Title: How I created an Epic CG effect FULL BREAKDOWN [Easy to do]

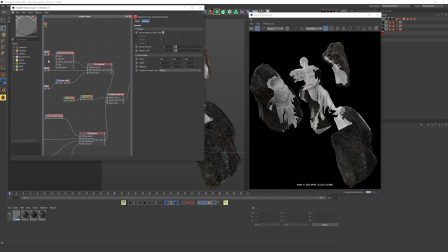3:19 now to the interesting part the material since my idea in the beginning was just the simple idea of a marble sculpture and rugs being cut
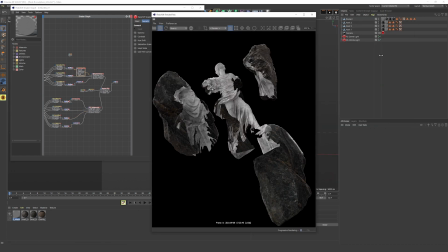3:27 from each other using just those materials as you can see did not create the most interesting look and part of this was also just to explore so i
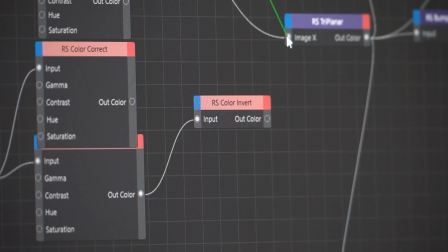3:36 kept playing more around with the material and try it out different things I can
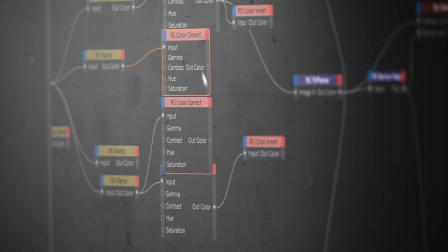3:41 barely remember what some of these nodes does but let's build something similar
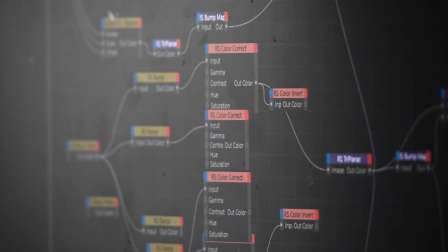3:45 in a separate scene so you at least can get the basics of this effect okay
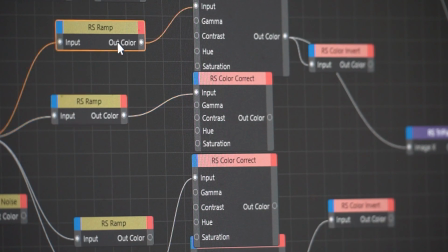3:51 so I'm not really going to build every single material node of the material I used since that's not really the important part I just
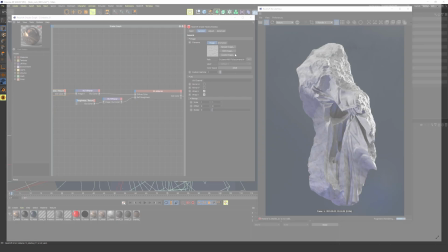4:00 stripped this material down to the bare minimum so my base material which is the marble material
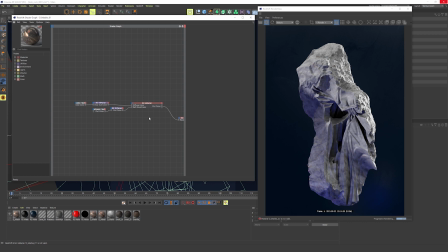4:05 this will sort of be underneath it all let's first just add all of the ingredients max noise ramp color correct color invert triplanar and a new material so
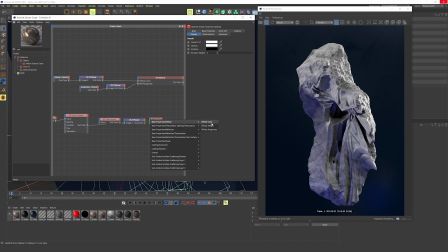4:23 putting all of these things together except for the noise and color invert for now using the diffuse channel in the material the ramp is where
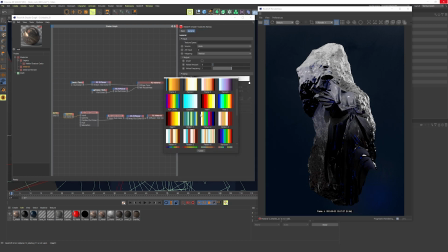4:31 the colors come from and i think these presets are usually pretty good at least you get a good starting point it's you know it's really a quick way
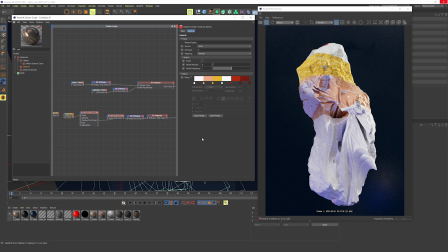4:40 to get a color scheme the
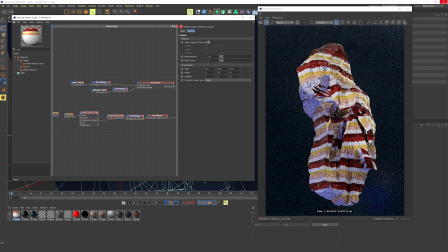4:46 triplanar mapper is used to map and adjust the size of the mapping the color correct is really for hue and maybe a bit of contrast but
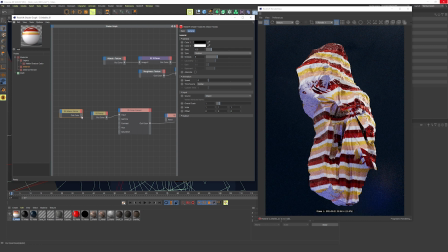4:57 the real magical ingredient is the maximum noise add this into the ramp and that is where the fun begins play around with the settings until you find something you like and And then maybe turn the animation setting up. I used 0.15 for this animation.
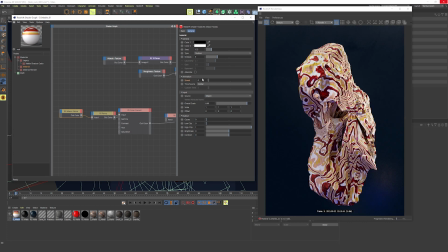The color invert can be an extra thing to get completely different colors.
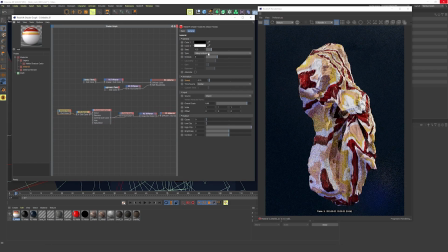5:28 Since there is the noise, the ramp, the color correct, invert, triplanar mapper, and even your material node, there are so many factors that are procedural which can give you so many unique looks by just changing one setting. Endless variants, endless fun.
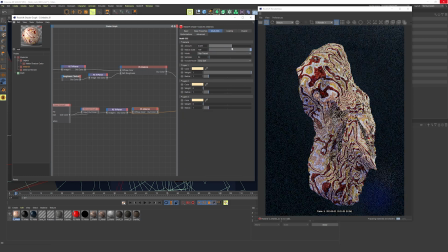5:48 I used the metal setting in the material to give some shininess to it. I also used the whole setup in a bump, which was connected to all of the material notes to give the noise patterns some depth.
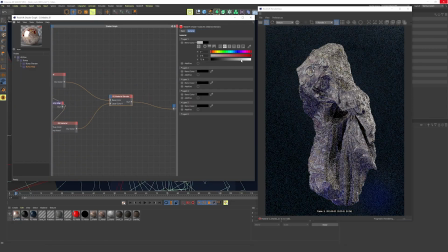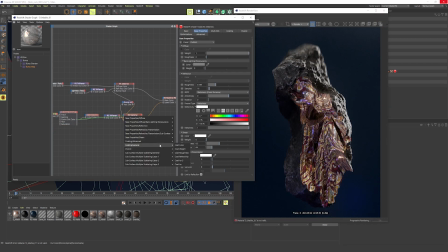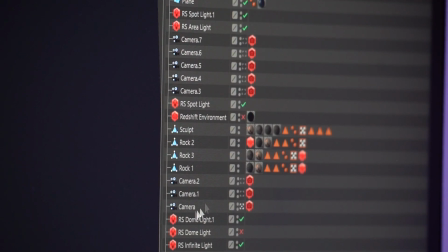6:15 As you can see in some of these recordings, my outliner is a bit messy. I add different cameras, multiple lights, some of them turned on, some of them turned off.
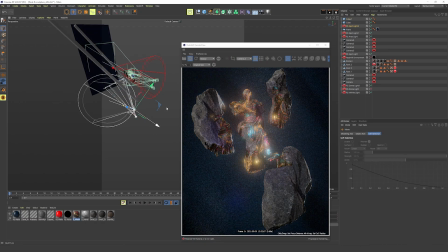6:25 When I work on more conceptual pieces like this, I find it much more productive to just go and then clean up the mess later on.
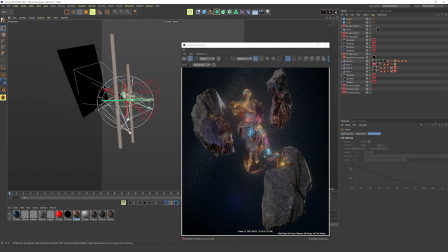6:33 I don't want to think about how messy the scene is or if I'm doing things the correct way.
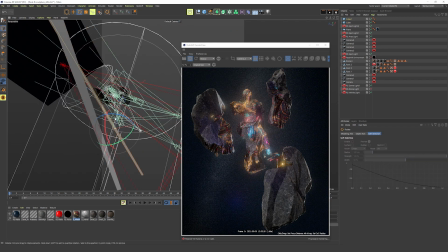6:37 The only thing I care about in this process is trying to make things look good or interesting, trying out something new or at least just being productive. Let me just go over one of the final lighting setups, what I ended up using for a couple of the scenes. my lighting setup was by no means surgical, but I think I sort of just took the same approach as I did with everything else in this project. You know just exploring and trying out different things.
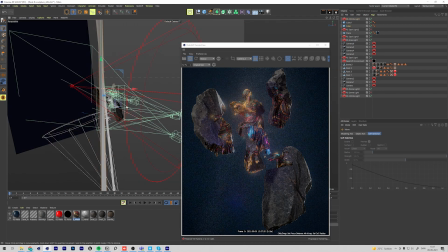7:02 Add different light sources, try positions, colors and power. Again have a play, see if suddenly something you didn't expect will appear. I used an HDR slash dome light to give the scene bit of like an overall fill light.